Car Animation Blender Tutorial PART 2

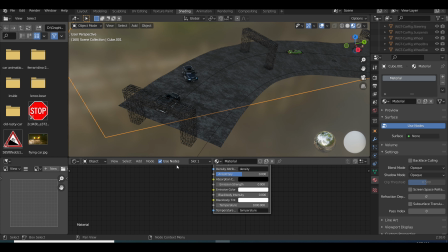[25:35]
Just focus on the things that actually matter because you'll be able to optimize your scene better and you won't have a lot of heavy textures into your scene.
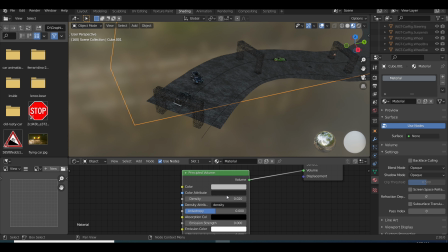[25:44]
So your render times are going to be shorter also. So just keep the stuff that are necessary. And for this, I added a cube and I made it like an atmospheric kind of feeling.
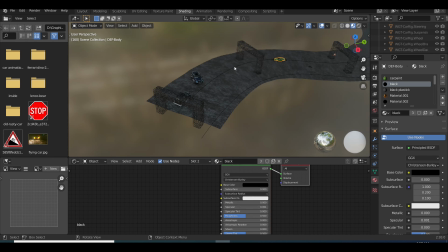[26:01]
You can see I added the cube and it gives this nice atmosphere.
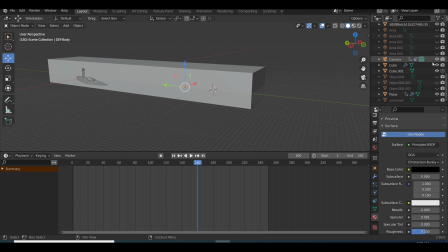[26:08]
This was just a simple thing. Just get a cube, stretch it out, make it big, cover the entire scene as possible,
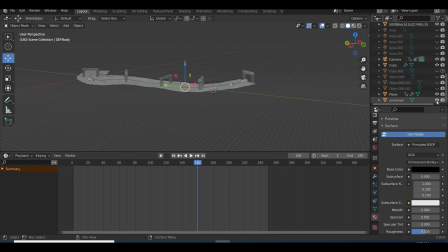[26:15]
and just add in a volumetric texture and tweak the density, and that's it.
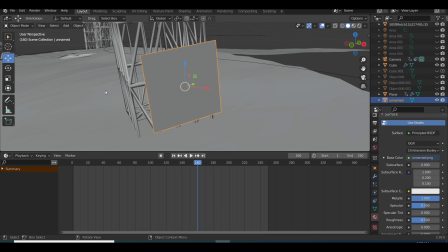[26:21]
And for these
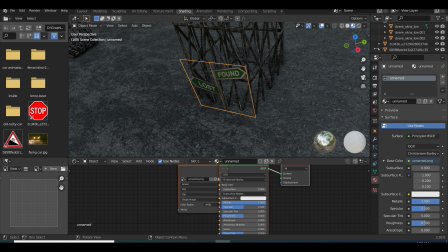[26:25]
posters, I just found some images online, some PNG images, transparent backgrounds,
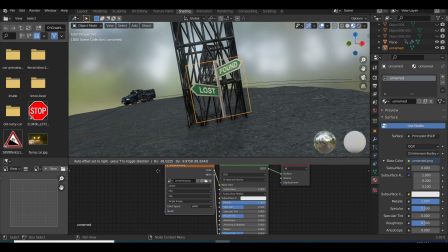[26:32]
and I just imported them as planes and I just added in the base color and then add in the alpha, and that's how I was able to get these signs. I didn't texture anything. I just found it on the internet, brought it into the scene and added an alpha, and that's how it is.
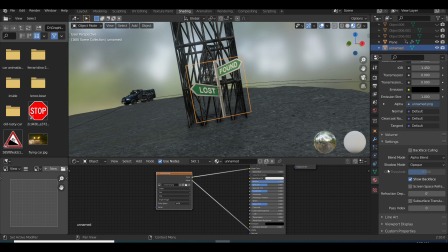[26:51]
Very, very simple. And to show it, must select alpha blend, because if you're rendering with Eve, you have to select alpha blend, because if you use opaque, it's not going to show.
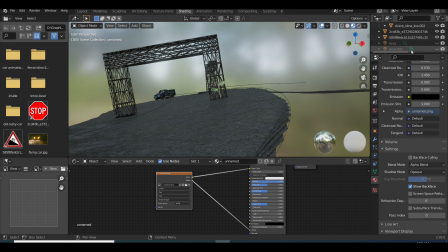[27:03]
So unless you're using cycles, then you don't need to select all of this.
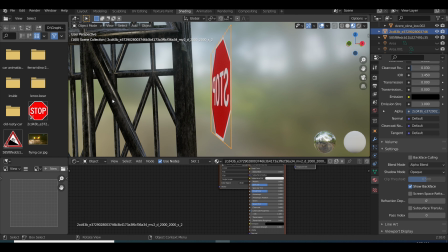[27:09]
And that is what I did for all these signs. So you see, I just added signs on these railings just to give it some realism,
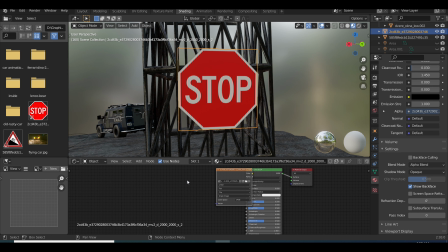[27:18]
because in life, especially when you're looking on the road, there's usually signs everywhere. So that's what I wanted in my scene. I wanted signs. This helps with the realism. And the beauty about it is that I don't have to texture it. It's already created for me.
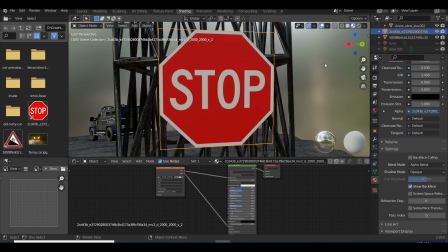[27:35]
So I just had to bring it into the scene and just place it where I want it. This is the beauty of 3D.
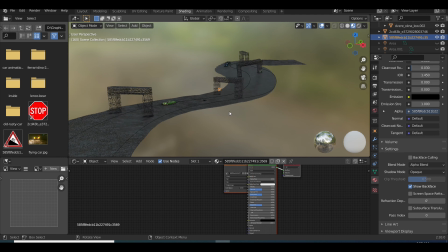[27:44]
Put it in places that I know that would look good, and that's about it.
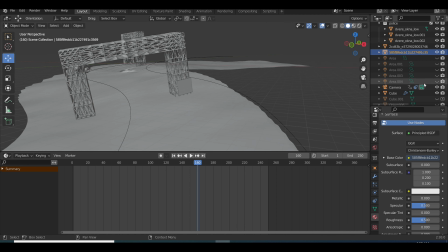[27:53]
And I also added in another vehicle, an old rusty kind of vehicle. This was also a ready-made model, but it came with its own texture, so I didn't have to texture it.
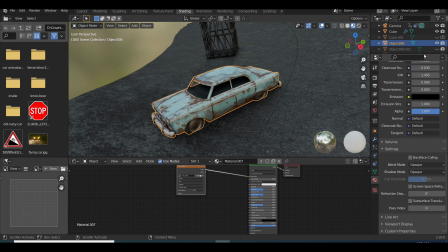[28:04]
And I just placed it into the scene just to give the scene some more life.
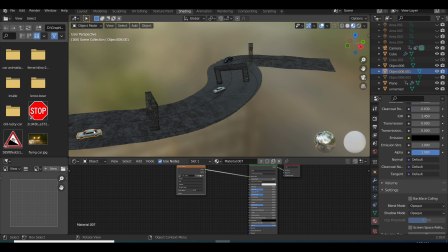[28:10]
I like when my scene looks interesting. This helps with the composition and the lifelike feeling of your scene.
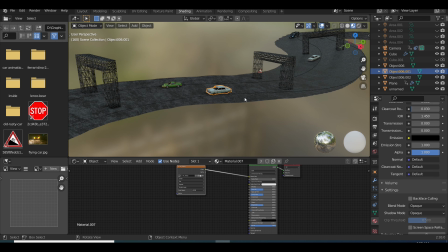[28:18]
So I just duplicated it and add different variations of it.
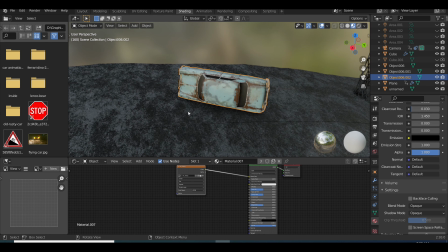[28:22]
I turned this one upside down just to make it look like if it's an old car that has been damaged or something like that.
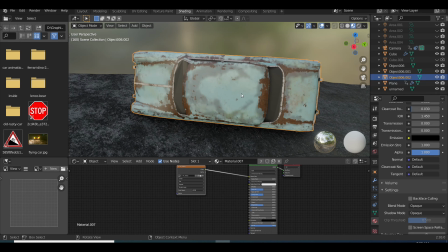[28:29]
Just to give the scene some life. And that's about it.
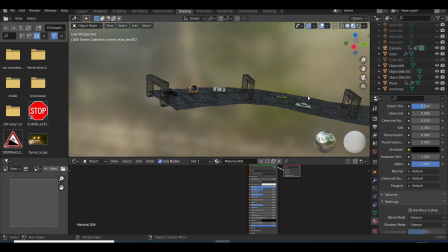[28:35]
This is what my scene looks like, and this is how I was able to achieve that realistic look.
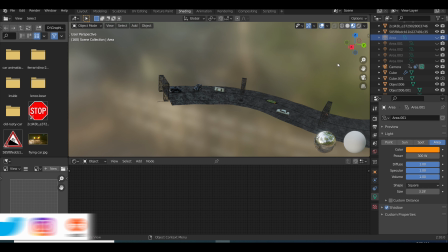[28:43]
And the next thing I also added was lighting. So let me show you how that looks.
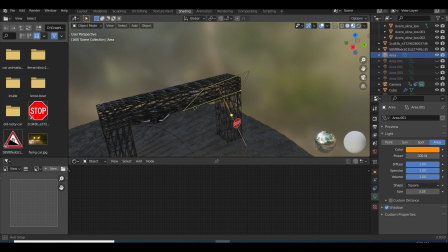[28:51]
So you see, add an area light. Let me go to the render.
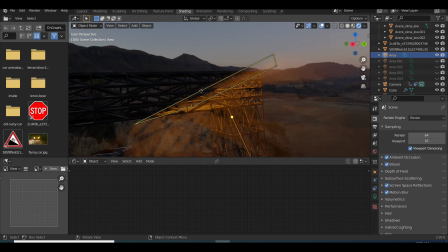[28:57]
Okay, good. I added an area light to the railing. I didn't add no lamp or anything, just put a light right there because that's not going to be seen.
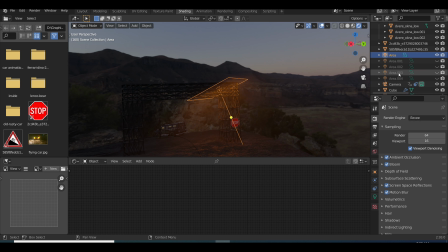[29:05]
So I just put an area light right there. I let the light shine down onto it, so it can look like if it has street lights.
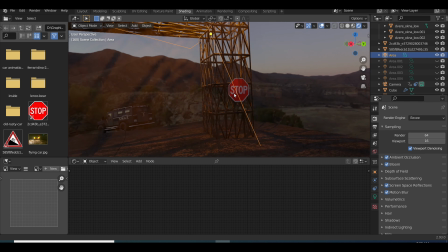[29:14]
But really and truly, it's not a street light. It's just some lights I put up there. So this helps to give the scene some more life. You see how the road texture starts showing and start popping?
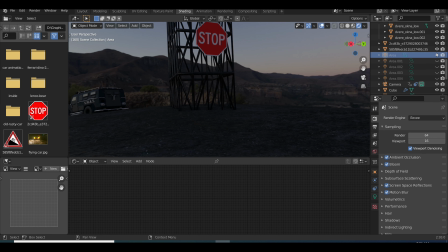[29:25]
This is the beauty of using lighting, various types of lighting.
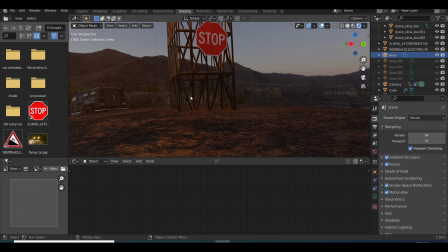[29:31]
So first I darkened the HDRI, that's the main lighting, and then I added in these lights so it can be like street lights.